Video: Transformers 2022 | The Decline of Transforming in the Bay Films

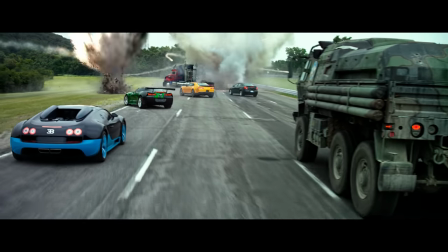I was mostly gonna be seeing zoomed out shots of different set pieces with the occasional transformation that lacked memorable scores. there's not one transforming
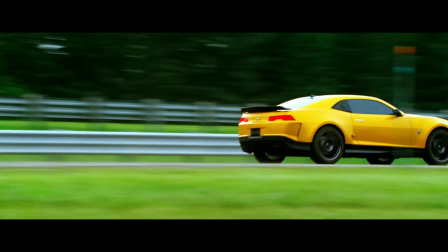scene i can point out that it's my favorite from age of extinction and that's because there barely are any but if i were to choose i'd say grimlock's transformation
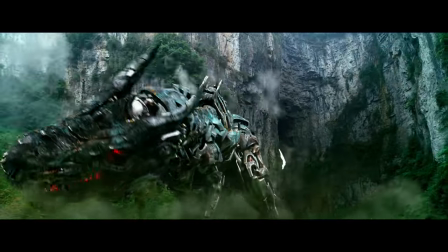because it was super imposing and a test of might for optimus to see if he could command the dinobot leader but everything else was just meh
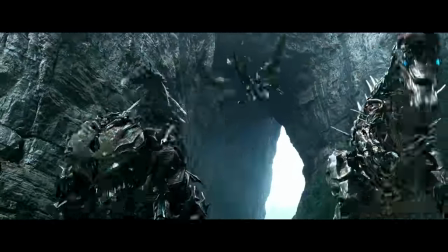most of the transformer shots were real quick with little to no emphasis or the camera was pulled so far back you don't see any of the detail
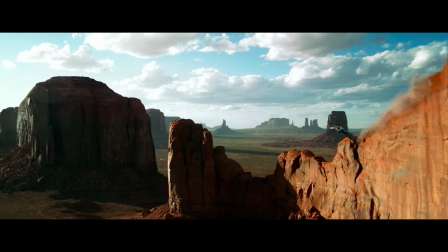on the moving pieces the way they did my boy drift was wrong like how are you gonna screw up the transformation sequence for the first and
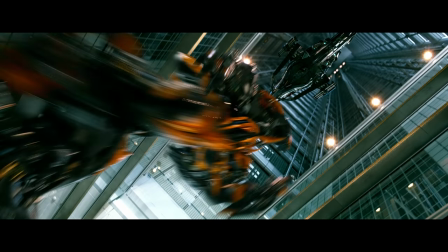only auto by triple changer in the live action film franchise if i didn't show you guys these scenes you probably wouldn't even notice but anyways i think
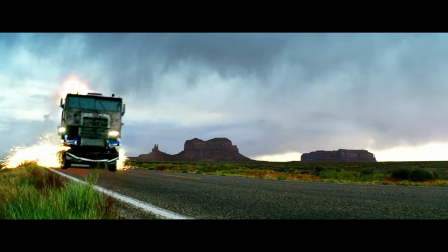a lot of you are gonna ask me why i haven't mentioned optimus prime's transformation into his new western star truck and that's simply because it wasn't really a
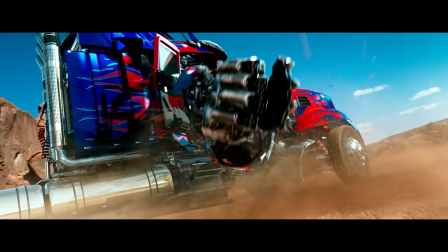transformation or at least i don't consider it as such now to the casual viewer it may have come off like we were witnessing optimus transformed
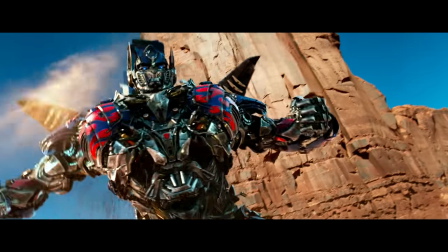from his truck mode to robot mode but to the more analytical and very observant viewers such as myself this is nothing more than a corner cutting
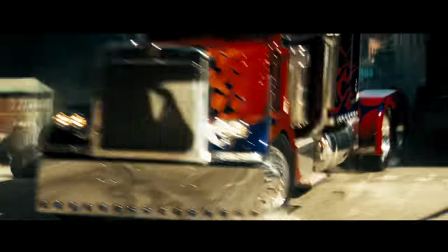tactic usually for me to consider something an actual transformation i had to see it from start to finish meaning it has to be the full vehicle in
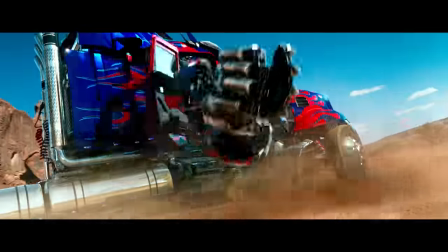its normal state the transformation process and then the robot mode but if you notice this scene totally throws out the normal state it shows bumblebee walking
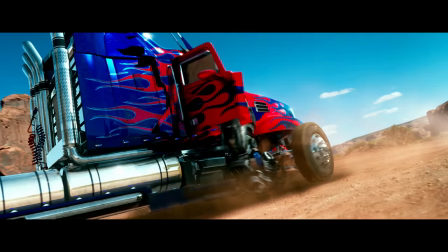up to the other autobots and cuts to optimus as he's already started transforming into
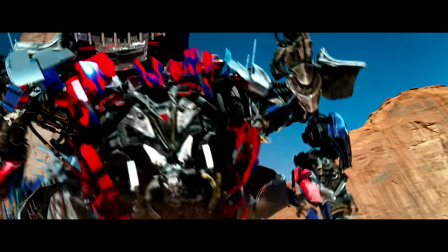his new night mode is it impressive yes but an actual full transformation
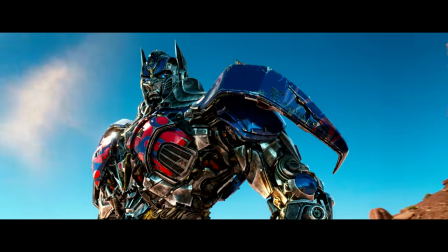no you don't get the complete scene of the western star truck pulling up and transforming the same can be said for bumblebee you see his black
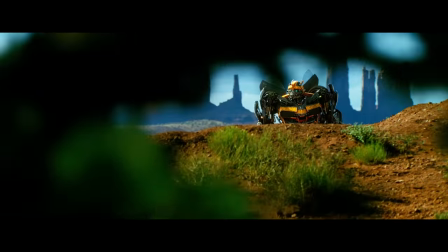67 camaro start to transform but instead of seeing the transformation in its entirety it cuts away and when it comes back we just see him walking and
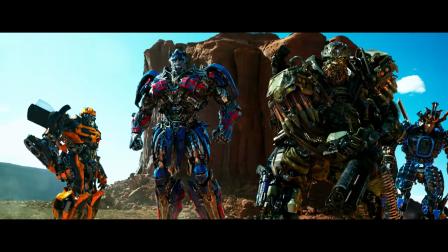this to me was a total missed opportunity to highlight these new looks in all their glory it was already a downer that all the mechanical and angler designs
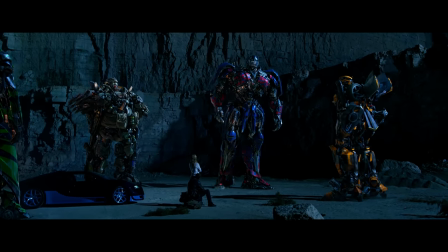were ditched for a more human inspired and proportionate aesthetic but it really felt like these guys were nothing more than walking robots and not actual
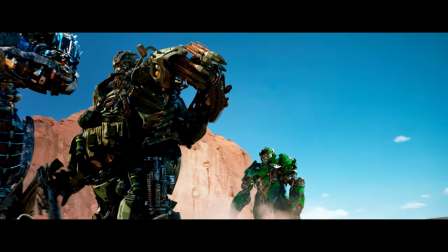alien transformers what's even worse is that the newcomers such as hound crosshairs and drift don't even have on-screen vehicle form transformations of
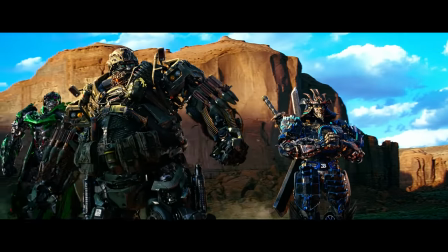course we see drift transform into his helicopter mode but we never see him and his newcomer buddies transform into their car based modes if i were to take a while
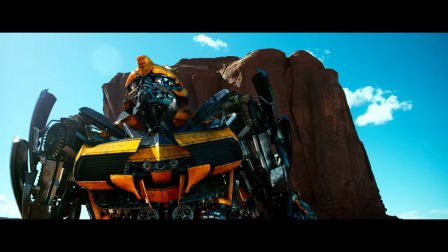guess why these things were absent it had to be because the movie already had a lot going on with each installment the producers tried to make them bigger and
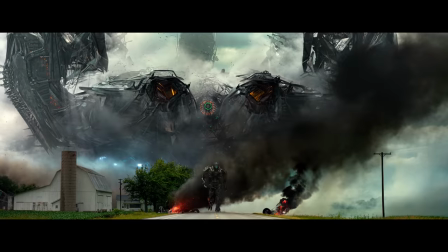bigger sometimes resulting in extremely insane budgets there were probably a lot of things ilm wanted to include in the film but couldn't because of
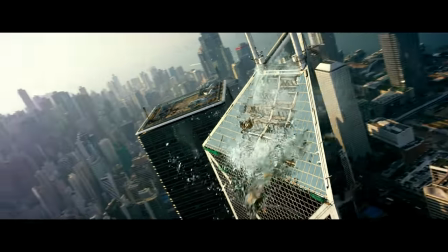the demand for the more extravagant pieces such as the big battle in hong kong and to alleviate this need for more spectacle the producers probably opted for a less
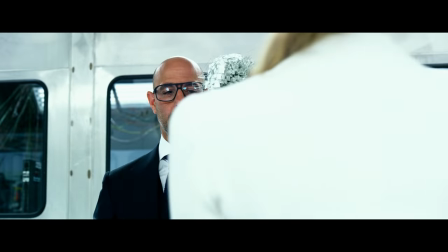time consuming technique in the form of transformium a programmable matter that the autobots and decepticons were made from however unlike the mechanical transformations of
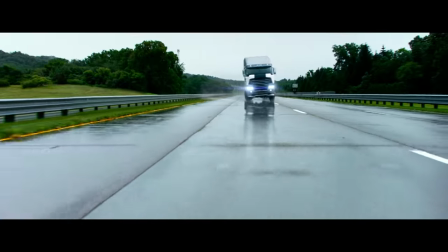the previous films transformium functioned more like a liquid metal it meant that sequences of the new made transformers felt weightless and suddenly out of
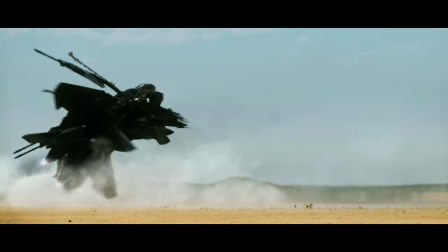place in the franchise so by the time transformers the last night rolled around the novelty of transforming completely wore off i mean don't get me wrong there are full
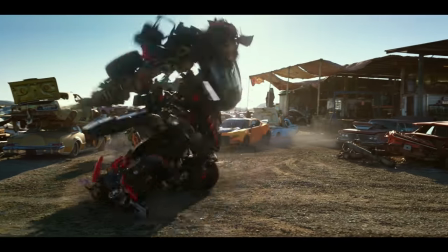transformation sequences in the movie but they're treated in the same fashion as drifts helicopter sequence in the age of extinction where instead of getting that dramatic detailed emphasis
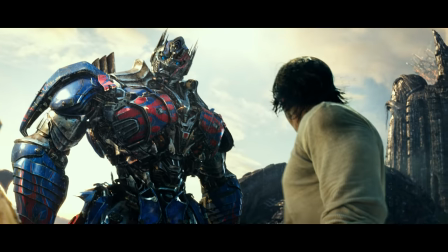we get a very brief and zoomed out view and once again optimus prime is left out without any on-screen transformation scenes funny enough the
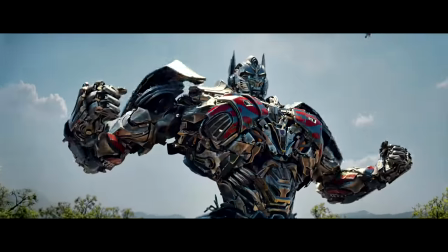first time we've ever gotten a scene of optimus transforming from his robot night mode to his vehicle form was in this insurance commercial titled
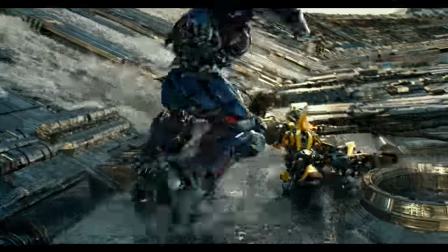optimus prime's time off and that was released about a month ago so as you can see by By the time we got to the tail end of Michael Bay's
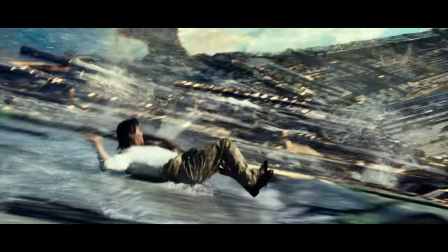run of the TF franchise, the art of transforming was an afterthought.
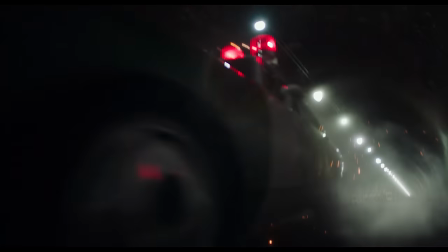Although Travis Knight's Bumblebee did give us more than a few transformation sequences, they still paled in comparison to the likes of TF07 and Revenge of the Fallen.
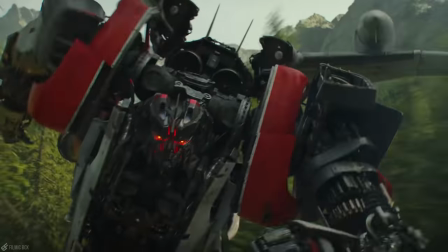While they were good, the more simplified G1 designs made the transformations a little basic.